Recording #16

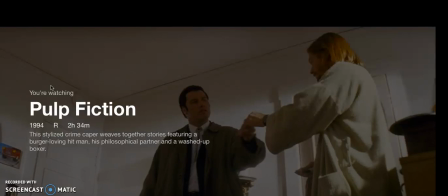All right, my name is Zaid, and this is going to be my third option A assignment. And I've decided to kind of look over one of my favorite films, Pulp Fiction, and focus on some of the suggestive use of lighting,
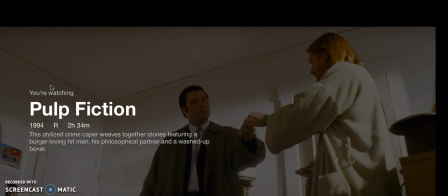uh, some of the camera angles that really make up a lot of what we as the viewers see in this film, and kind of adds an extra level of drama to the film, and the cinematographic aspects of this film,
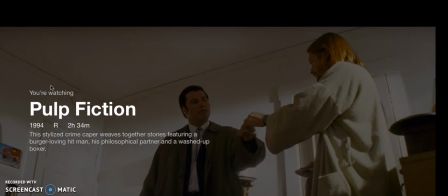the mise en scène, uh, the the costumes and the props in this film uh, really do a lot that make this film what it is. It's just a masterpiece in my mind, anyway.
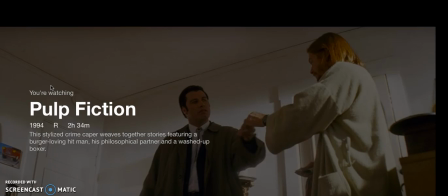And I wanted to start out with this scene here, and it just shows how some of the props and the camera kind of gives us a little background into one of the characters, Vince,
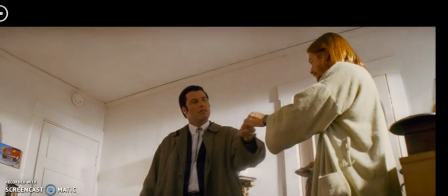here. And let's see here. I'm just going to start here.
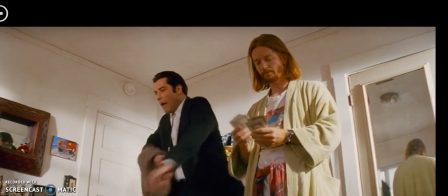And this scene has to do with heroin, which is just an absolutely terrible drug.
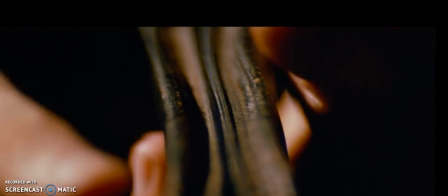And you see this black bag that he carries around. Most heroin addicts have some sort of bag.
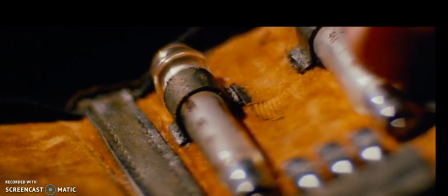They're usually just filthy and disgusting. And you see how that camera angle on the back shows Vincent's state of mind under heroin.
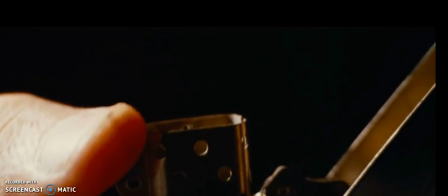And you see this disgusting needle. It just shows what a disgusting habit this is.
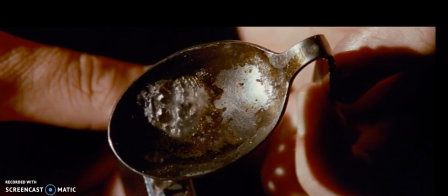And that spoon really just creeps me out. I just hate watching that.
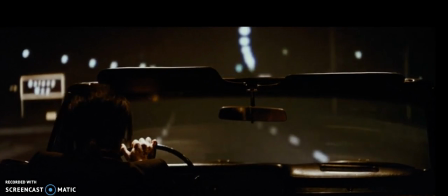But it really just shows, and this driving scene, and the look on his face,
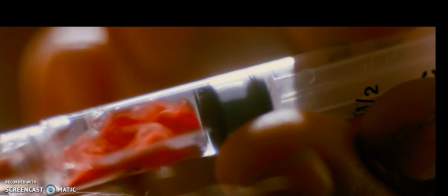in this scene, it just shows the lengths that heroin users are willing to go,
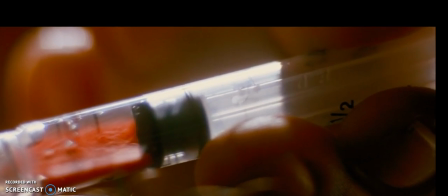and for people that have never done it and normally aren't around it,
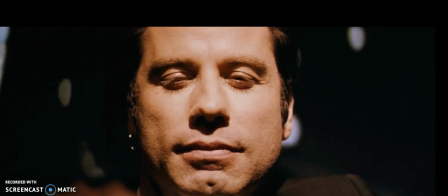it gives us an idea of the mindset of the heroin user.
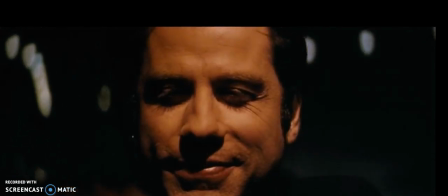And this is really the lighting in this, how it's darker on his face, and he's just got this weird look on his face. Really tells you everything you need to know about that drug. Now I'm gonna go back here a little bit.
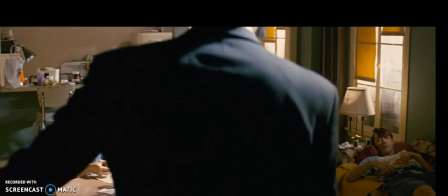All right, now this is one of my favorite scenes. It's kind of funny.
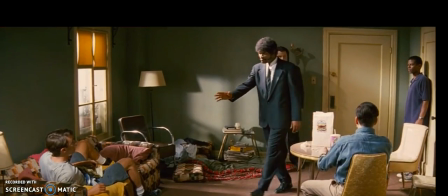There's a lot of dialogue here that you don't really notice.
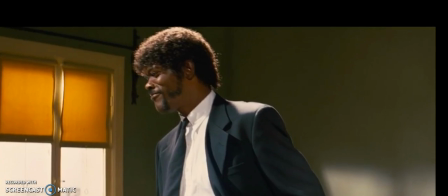Well, I didn't notice anyway until after I read some things about cinematography in this class.
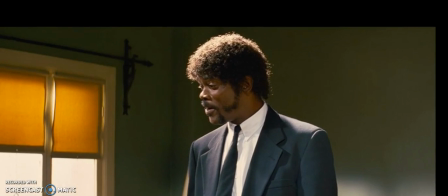Um, First of all, just the costuming here. It speaks volumes about
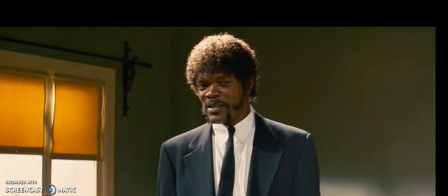kind of this superiority and the inferiority of some of the characters.
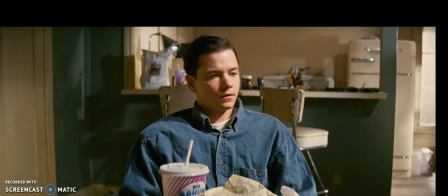Now, Samuel Jackson and Travolta are dressed up in like suits,
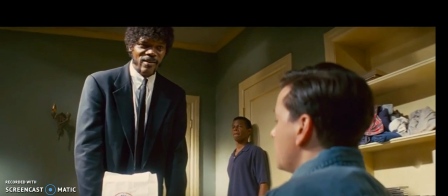so they're kind of professionals with their, I guess, business partners who are just dressed casually in the morning.
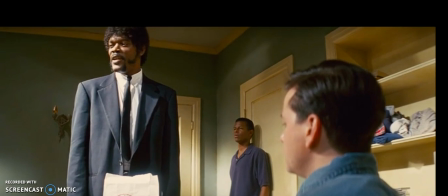And another thing that I found interesting in this particular scene
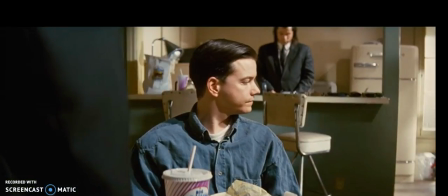was the level of the cameras here. That's really cinematic language, and it shows us
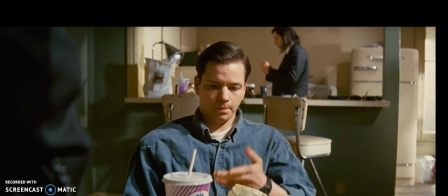the superiority of Samuel Jackson and John Travolta here over these so-called business partners.
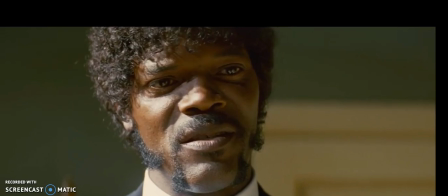Now, there's a couple angles here that have like a tilted view.
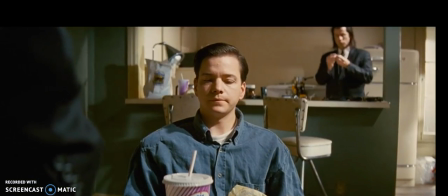Like here, you see Samuel Jackson is kind of, the camera's tilted up towards him and down towards Brett.
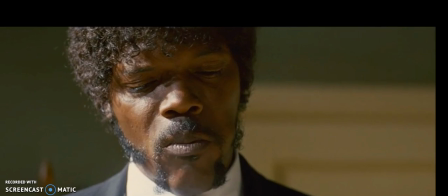Now just eating his food and drinking his drink.
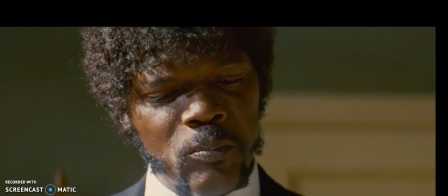It really tells us a lot about what's going on here in this scene.
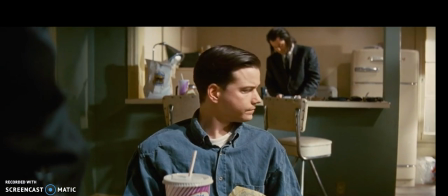That these two are in complete control.
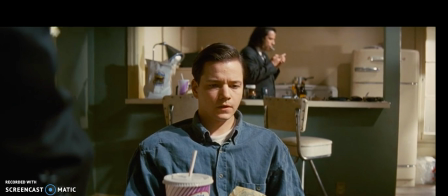You don't see any weapons other than the one that's kind of prominent on Samuel Jackson's waist.
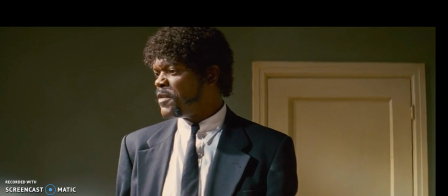But other than that, it's just their attitudes and
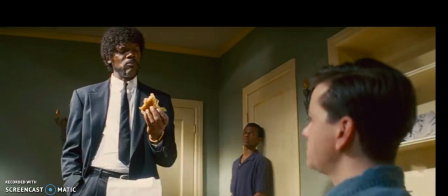the screen language that shows us really, I guess, who's in charge.
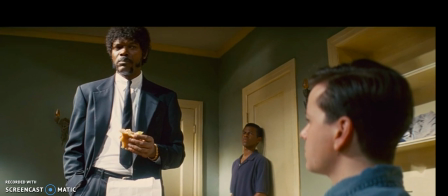And along with the camera angles here, there's an upward trajectory.
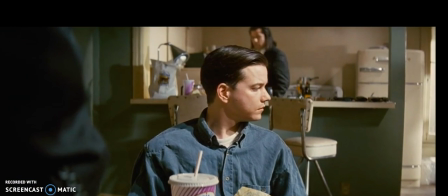Here it's downward.
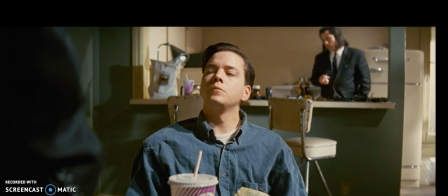There's Vince in the back smoking a cigarette, kind of nonchalantly, never asked to do so, just in some person's house.
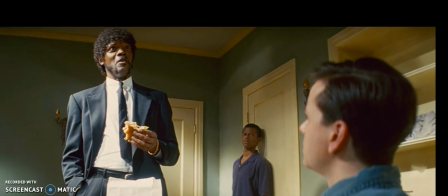How often would that happen? That would never happen.
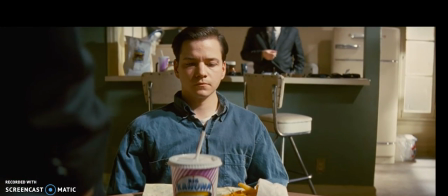And he's also kind of antagonizing him and I guess talking down to him in a way.
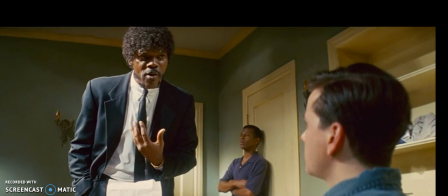He's eating hamburgers for breakfast, kind of like mocking him in a way.
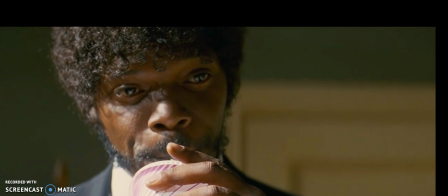And it's really degrading, especially this, just taking a guy's drink.
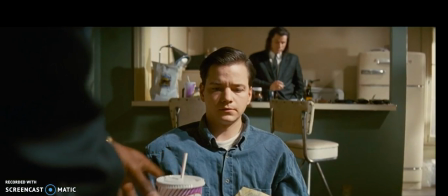This is all cinematic language that is designed to show us, the viewer, who's boss.
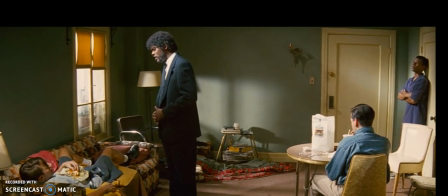Now, this guy, he plays a very small role, but an important role.
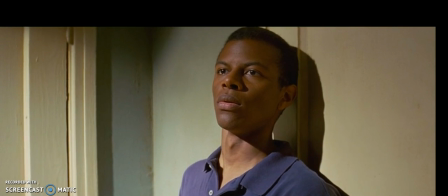His entire role is just to show the fear on these people's faces.
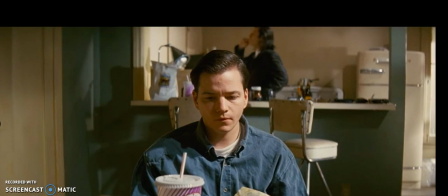The business partner, he looks terrified there. It's the only thing we ever hear from the guy.
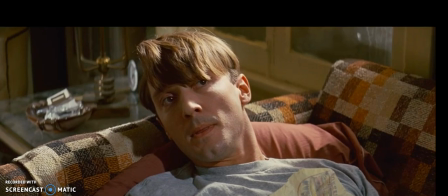He's just completely terrified. And, I don't like to get into what is in the briefcase.
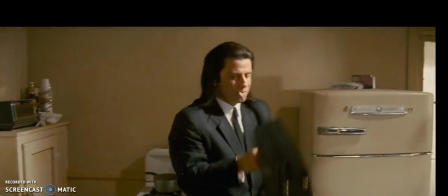There's a lot of theories. A lot of people have different theories. But it's not really what's in the briefcase that's important.
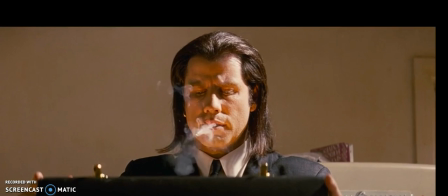It's actually John Travolta's look on his face right here, where he's just mesmerized by this glowing light.
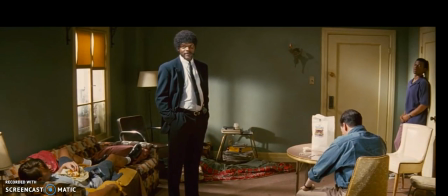We don't know what it is. We'll probably never know what it is. But it's just the fact that his face made this,
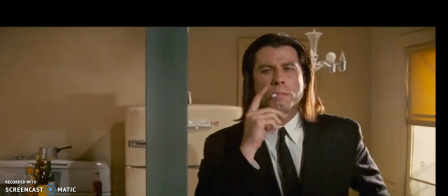it just had this aura around him where there's something really important in there. And that's all we really know.
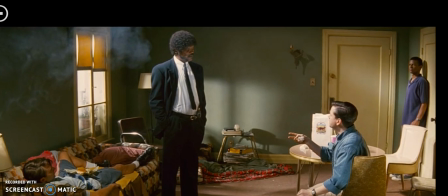Now this angle right here, and I want to pause it here. This angle really shows us a lot. It looks like Samuel L. Jackson's literally standing on top of the guy on the couch. And he's in the forefront. It kind of looks like, but there's an upwards look to him. Brett's sitting down.
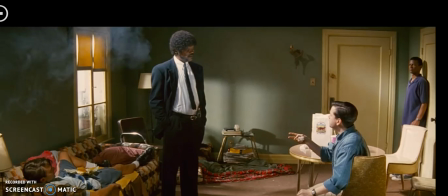The guy in the back on the far right, he's kind of with them, so he might not be as afraid, I guess. So he's kind of on the same plane. And this kind of goes back to the rule of thirds.
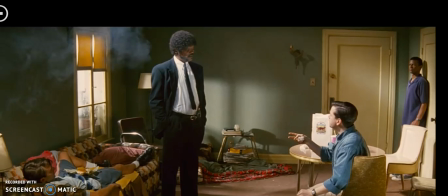You have the two guys in the middle and the two guys on the side that have a lot to do with this entire scene. So I'm going to go ahead and forward to another part in the film.
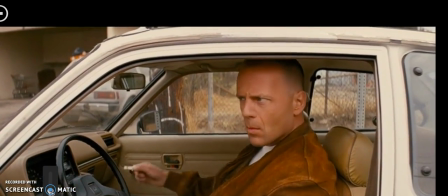Alright, and this is another favorite scene of mine.
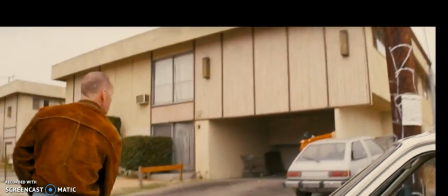And up until a month or two ago, I didn't know what this was,
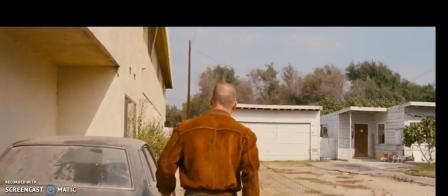but this is actually a tracking shot, and they're tracking Butch, or Bruce Willis,
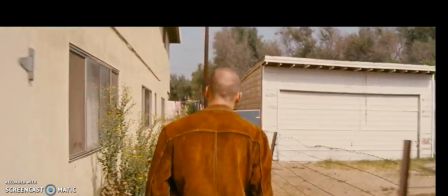back to his apartment so he can retrieve his gold watch, and there's a whole story behind that.
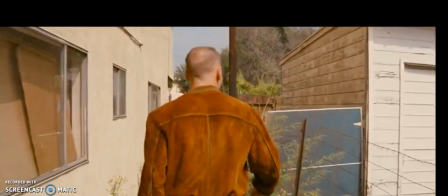But this scene and the camera work really serves
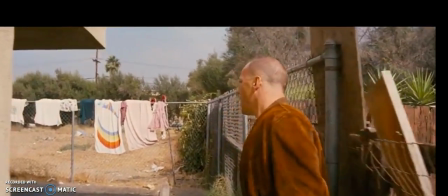to drum up a lot of excitement and mystery in the crowd or the audience that's watching.
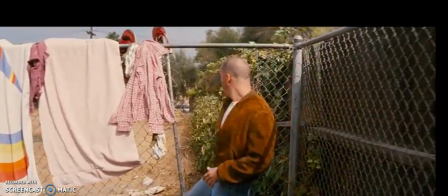And they're just tracking him as he's kind of making his way the back way through his apartment.
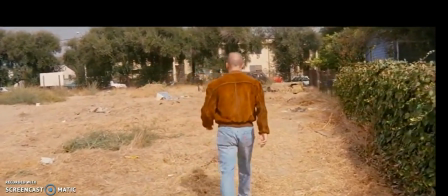And essentially he's watching out for gangsters that are out to get him.
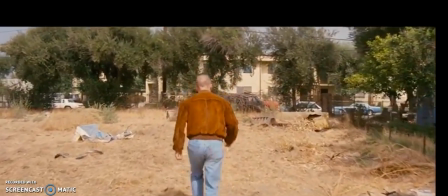So for all he knows, there could be gangsters following him and watching him. So he creeps down.